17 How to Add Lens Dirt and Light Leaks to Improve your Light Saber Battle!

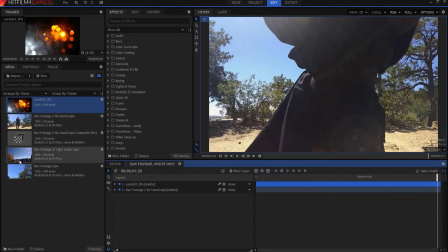3:59 So I have my quote-unquote moving camera shot here,
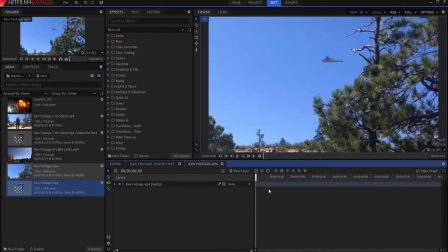4:05 and what I'm going to do is make a composite shot out of that, and there, see the Star Destroyer, and then I'm having it move.
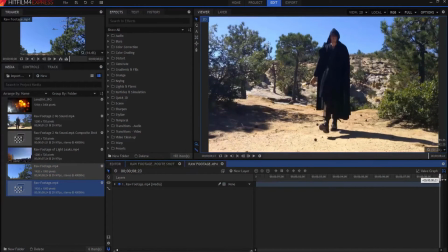4:13 But we know that it isn't really moving. The camera's not really moving.
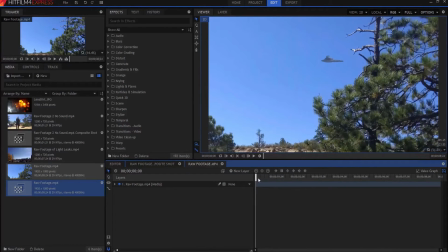4:16 I just electronically panned from here down to here on a lockdown shot, okay?
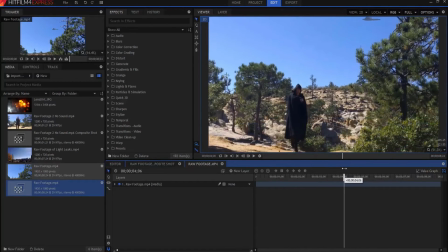4:23 But in real life, if I was moving that camera, then there would be some lens flare going on, okay?
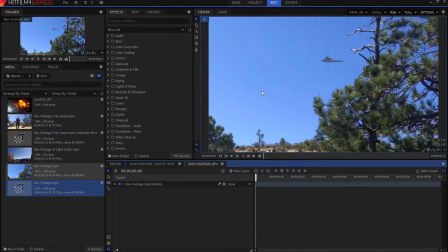4:31 And the lens flare would be moving like in my other shot. So what I'm going to do is I'm going to start by adding my light flare again, okay?
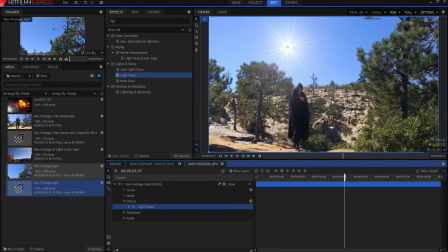4:40 And there it is. Obviously, it's not going to be in the shot, okay? I'm going to scroll out here, and I'm going to move this thing off camera.
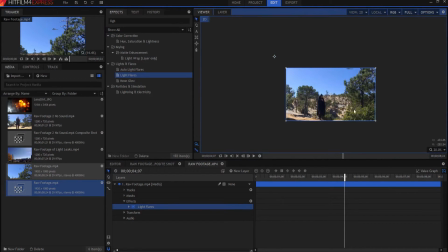4:48 Now, you can see that when I move it, you can see like right there, that actually would go this way. Okay, now if I started way up here and then I moved down to there, the sun itself would move up in the shot in real life.
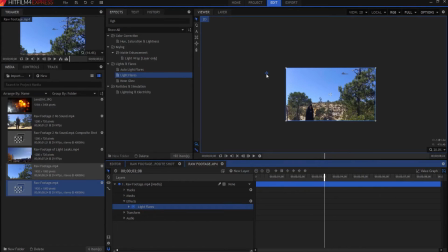5:07 And so the flare would move from here to there. And so the flare kind of tracks with the shot of the sun moving the opposite way. It tracks with the movement of the camera. So what I'm going to do is I'm going to start here, and then I'm going to
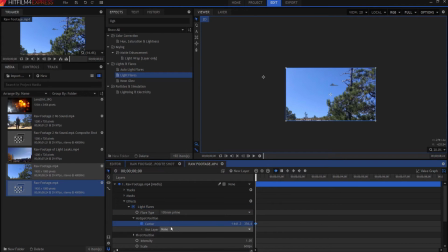5:26 keyframe the hotspot position. And then I'm going to go to the end of where the movement stops, because it does stop about there. And I'm going to move this across the sky to about there, you see? Okay, now I want to make these into
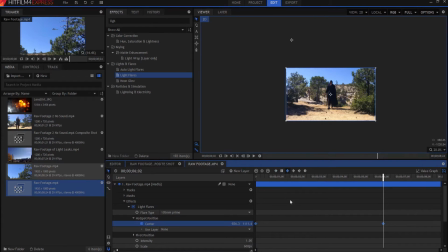5:45 smooth keyframes. That way it looks like it's moving along with the camera.
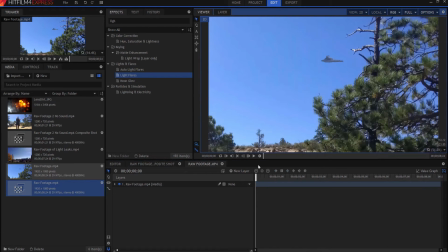5:50 And now if you watch this, you can see how the light flare crosses.
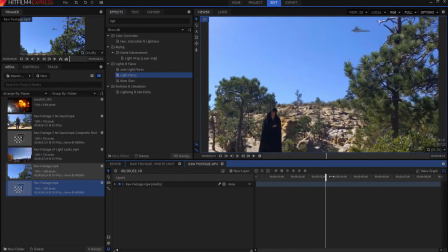5:58 See it right there? It's just crossing. It's just enough to sell that effect, okay?
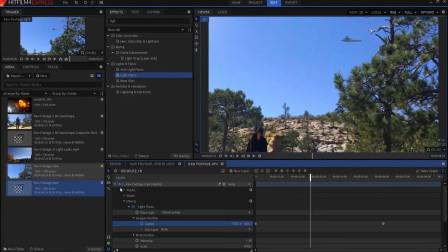6:03 Now it's very subtle, but we don't want too much. I could increase the intensity a little bit of the light flare.
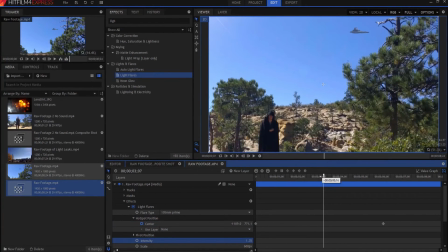6:12 You see, it's a little bit bigger, right? It sort of leaks through here a little bit, but that's okay, right?
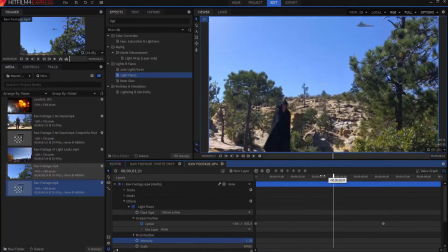6:17 I'm good with that. You could see how that sort of travels. This part travels. Also, I can bring this in a bit so that it travels inside the camera more.
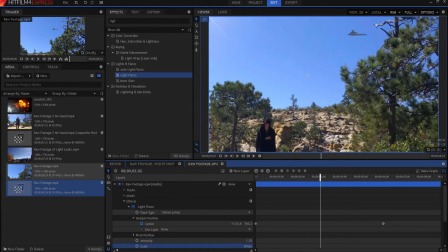6:30 And I can increase the scale of that somewhat too, okay, just to get a feel for that, all right? So that's the first part. Then the second part is I'm going to go in and add in my lens dirt again, okay?
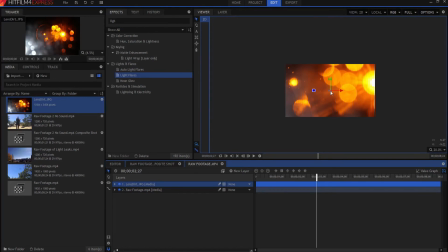6:43 And just like before, I'm going to adjust it down, okay,
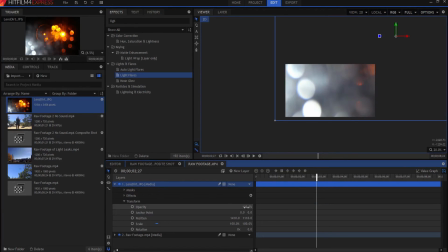6:50 in opacity to about 5%, just a little bit, right? But again, I'm going to start here, and I'm going to keyframe the position. And then when I get to the end of the movement, about right
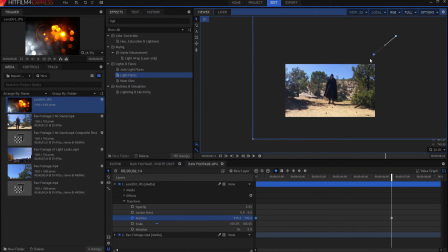7:06 there, I'm going to slide it down right like that, okay? And again, I'll smooth keyframe those.
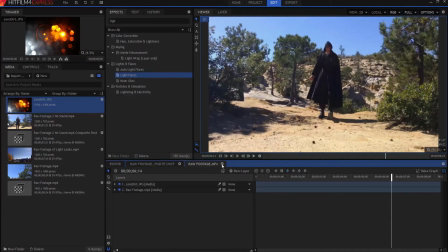7:14 So then what I have when I'm all said and done is just a little bit of motion.
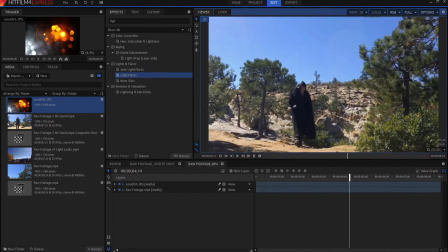7:23 You can see it moving down with the, see how that light is just moving.
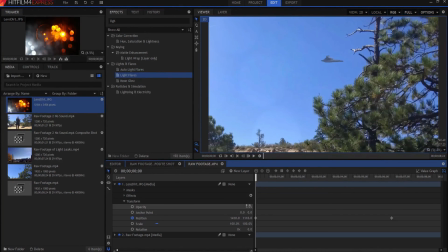7:29 It's very subtle. I could, if I increase it to 20%, then you'd see it really big, right?
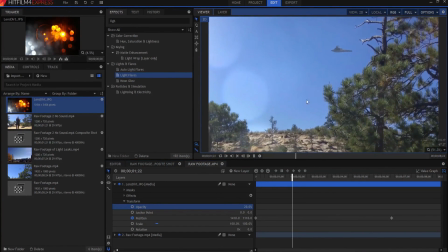7:36 And you could see that it's sliding down right that way.
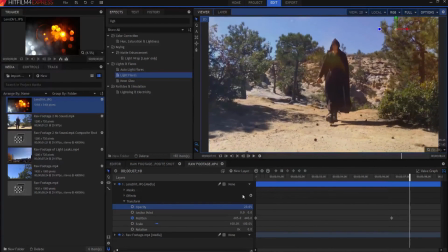7:41 And that might be what you're going for. I obviously didn't want to go that much, so I went about 5%,
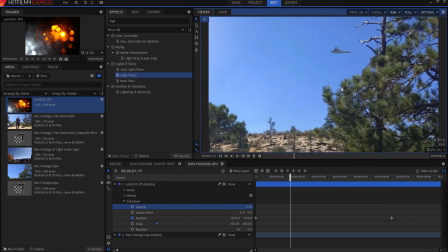7:47 just barely enough to create what looks to be a little bit of sun movement in the background.
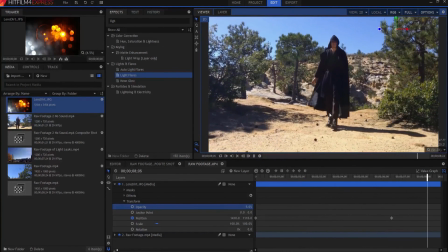7:54 And that really sells the shot as being a genuine moving shot as opposed to a lockdown position.